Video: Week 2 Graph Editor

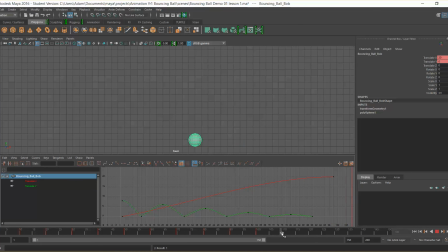12:12 Okay, so we're increasing this by 2 seconds, and I'm going to go up to 150, and I'm going to take this value here, so we're at 20 there. I'm going to take that to, I don't know, let's say 25.
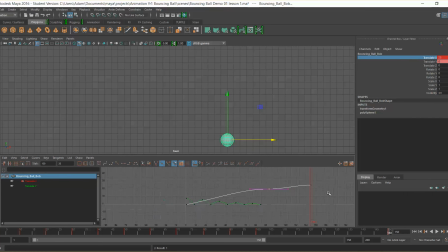12:31 Let's see how that looks. Okay, and I'm going to actually delete this keyframe here. Okay, so we're now travelling over a much bigger time frame, and
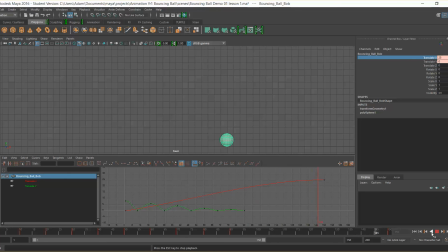12:48 yeah, so I do like to do little sound effects as it goes up and down. So yeah, okay, so we can see that feel that roll happening there, but I'm not happy with how fast that's happening.
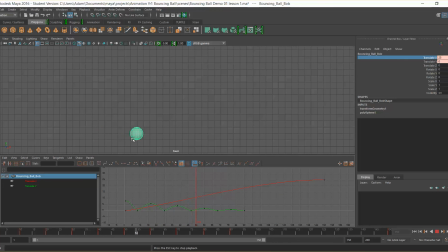13:01 I mean, these bounces have really slowed down now as a result. So I'm actually gonna go to here, and I mean, yeah, we're gonna increase, we're gonna take this back up to 20 here, I think.
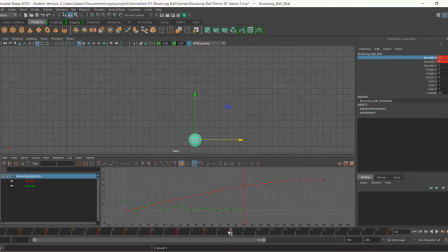13:17 Key select, and hopefully I'll just bring some of that energy back. Yeah, okay. So right, so we're going to tweak this. We're going to tweak it. So what's happening as we go down?
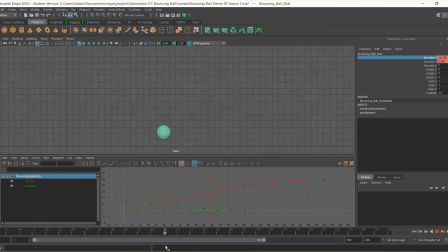13:33 When we get to this point here, this last bounce, it's a long time in the air for that one little bounce, and so really that should be happening with with a shorter amount of timing. Okay, it should be it shouldn't take 20 frames for that little bounce to happen.
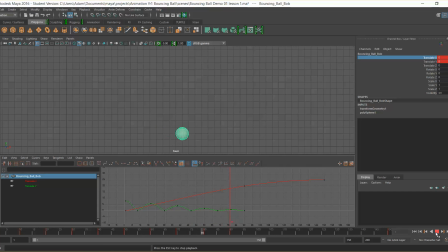13:50 So when we start decreasing our energy for the last two bounces, we're going to actually take these down. We want these to be smaller, we want them to be shorter. So I'm going to actually do this in the graph editor. I'm going to explain how. So select your single frame,
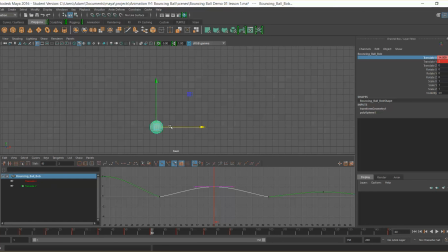14:07 and if you hold shift, make sure you have the transform tool selected by pushing W. Okay, and if you hold shift, push the middle mouse button in and drag to the left,
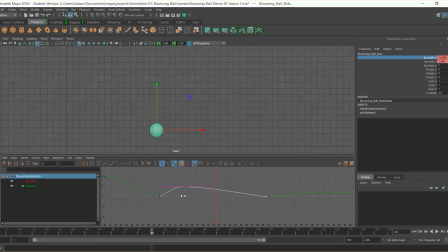14:22 you'll be able to flick that between each of these frames, and I want that on 55, and you can see down here where that is. Okay, I'm actually gonna, in fact actually we'll do 56, we'll keep it at 6 frames, and I'm going to do the same with this one. I'm going to take that to 6 frames after 56, which will take us to 62,
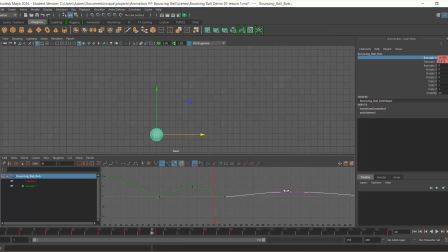14:41 and then with our last bounce we're going to take this to we're going to take that to be like 4 frames, so 66, and we're going to take the last one again to 70 as a result of that.
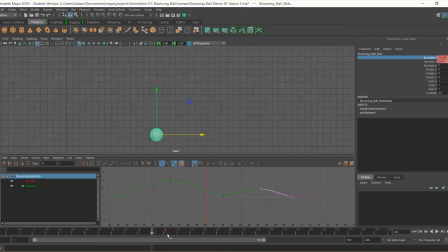14:56 So yeah, there we go, 70, As you can see here, we can see now that those keyframes have changed, and if we start bouncing that, okay,
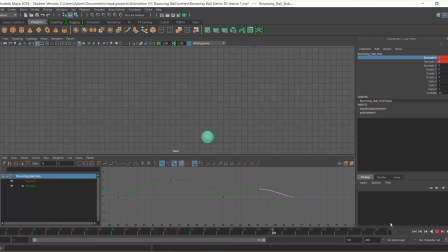15:11 we get a nice bit of feeling at the end where that energy runs out. So it's going to watch that again and again. You'll find as you animate, you'll be watching and watching and watching your animations, re-watching them back, reanalyzing every little piece to make sure that bounce is right.
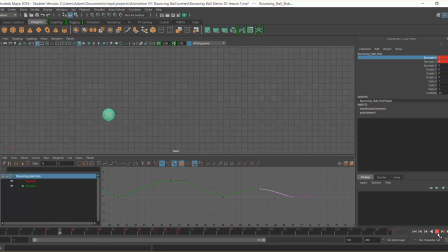15:27 Okay, so yeah, I think actually we can probably speed up. So we've done the last two. I think we can speed this one up as well. Even if we just take it in by 2 frames, it will feel as though it will speed up.
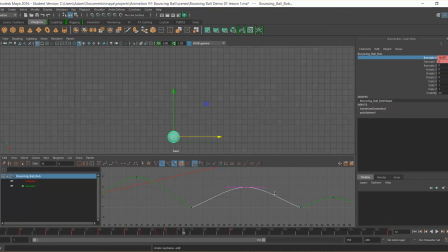15:44 So again, if you want to move across the viewport, just push Alt and middle mouse button and drag the same as you would in this viewport here. Okay, it's exactly the same process. But if we want to move this across, we push Shift. I'm just going to move that down 2 frames, and I'm going to move that down 2 frames,
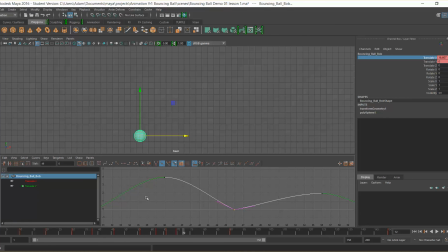15:59 and 2 more again, because obviously we want to deduce the space in here, and the space in here, and the time in here, and the time in this side by 2. So we're moving them back 4 overall. So to move that back by 2, move that back by 4, and then we're going to move all of these back by 4.
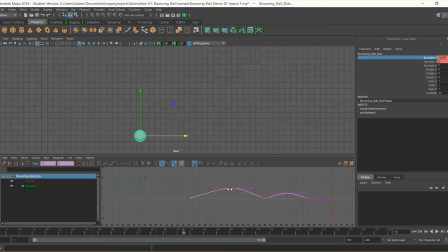16:18 So 1, 2, 3, 4.